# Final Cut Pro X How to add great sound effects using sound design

G'day guys, welcome to this week's video. This week I'm going to show you how to take your video footage and your vlogs to the next level. But first of all, let's cue that intro.
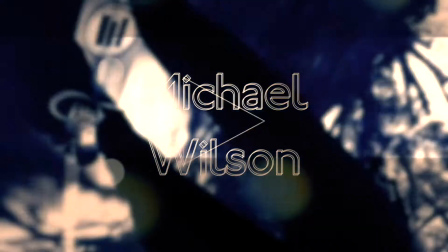Okay guys, so what am I talking about? I'm talking about sound design, which takes your video footage and your vlogs to that next level. Now, before you all tune out, this is very, very simple. I'm going to be using Final Cut Pro, but the principle is the same whether you're using iMovie, Premiere Pro, or whatever other video editing software that you're using. The principle is the same. So let's jump straight into Final Cut Pro. You're going to find this very interesting.
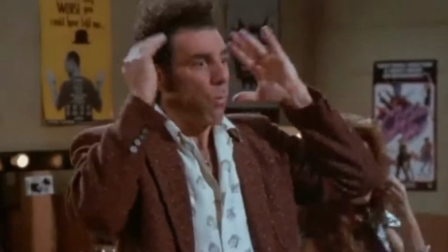[0:47]
It's actually going to blow your mind. It's going to show you what a dramatic improvement that it makes to your video footage just from adding a few simple little things. So let's jump in, let's get it started and show you how to do this.
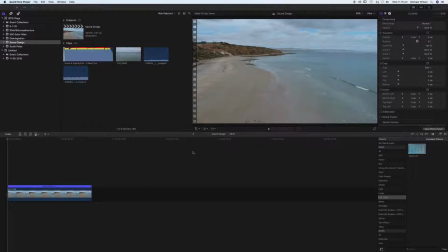[1:05]
Here we are in Final Cut Pro 10. I've got some drone footage down here in the timeline that I took last week.
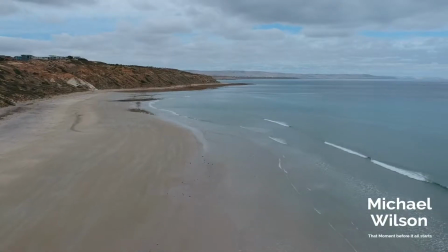[1:12]
So we'll just play that for you. And as you can see, this footage has no sound whatsoever.
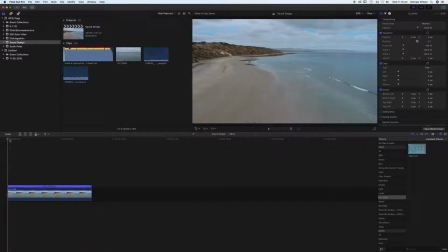[1:18]
So at this stage, guys, most of us that make videos or vlogs, what we just do, guys, is just add the music straight to our video.
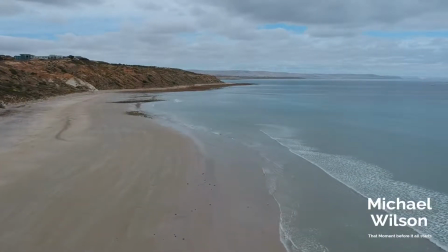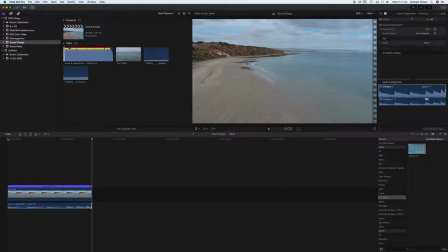[1:34]
And as you can see, it adds a little bit more atmosphere to that drone footage. But with sound design, guys, we can take this to the next level. So let's take the playhead back to the beginning. Let's just get rid of our music for now.
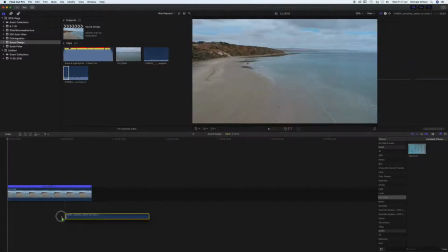[1:47]
And the first thing we'll do is we'll add the sound of some waves at the beach and just see how that sounds.
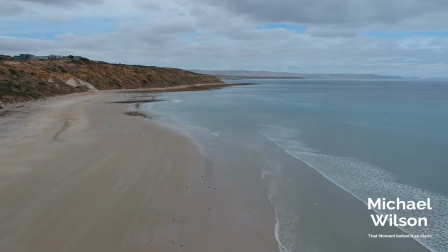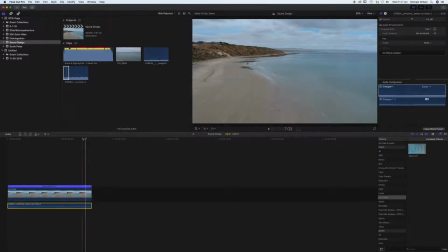[2:03]
So that's added a little bit more atmosphere to this footage. The next thing I'm going to do, guys, is just show you we can add the sound.
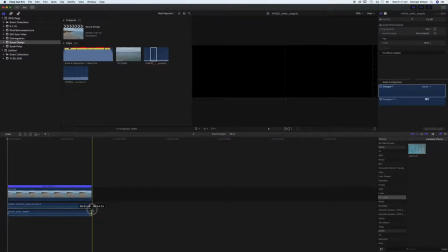[2:11]
This one's very, very subtle, and this is the sound of some seagulls plus the sound of the beach.
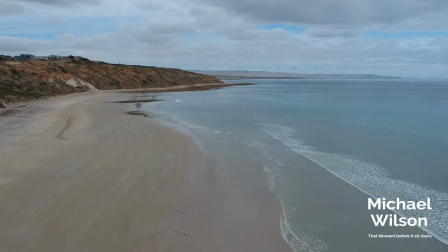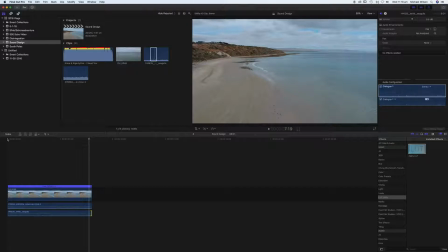[2:27]
As you can see, very, very subtle with the seagulls, but it just adds a little bit more atmosphere. So we'll take that playhead back to the beginning again, and this time we'll add our music back in.
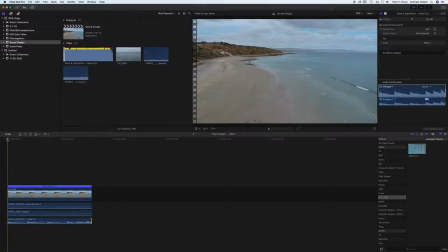[2:45]
And play all three sounds together, the beach, the seagulls, and the music.
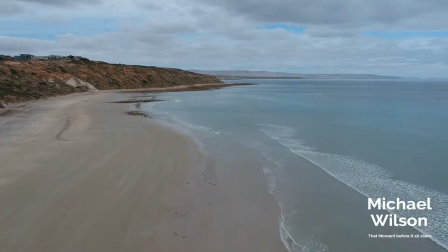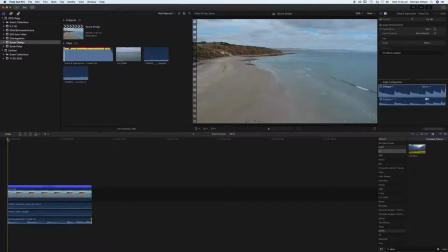[2:58]
So there's two more things that I would do to this footage to make it look a little bit more cinematic. The first one is to add that letterbox effect. So I'll go over here, just drag that letterbox effect onto the footage, make sure the footage is highlighted.
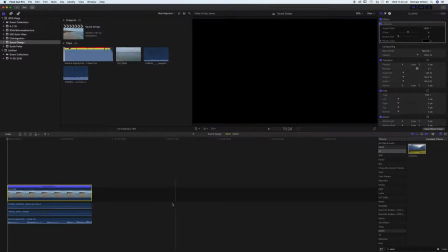[3:11]
And over here on border size, and guys, just make sure that your playhead is at the beginning of your footage.
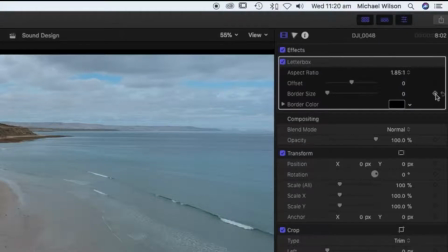[3:18]
Go over here to border size, add a keyframe,
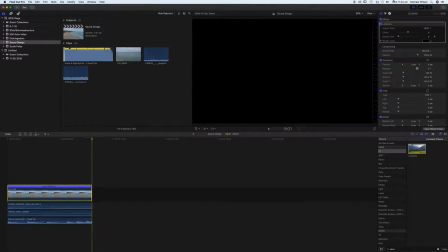[3:23]
take your playhead all the way down to the end of your footage, and on border size here, drag that all the way down to the end. So guys, what that will give us is when we play the footage, that
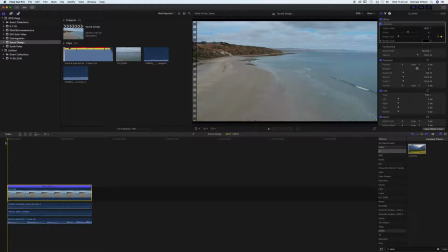[3:37]
letterbox effect or those two black bars are going to come slowly in, just adding a little bit more cinematic look to this footage.
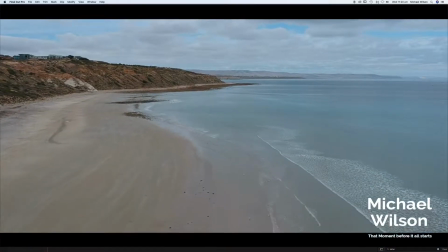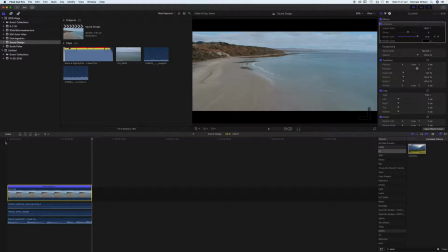[3:53]
Okay, and the very, very final thing, I'm just going to add a little bit of a color grade to this footage.
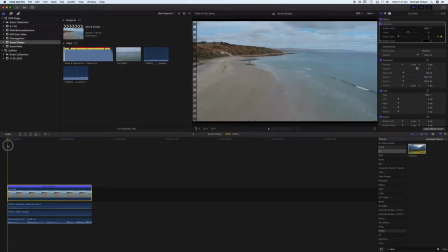[3:59]
I am going to use a LUT, so I'm going to take that playhead back to the beginning and make sure that this footage is highlighted.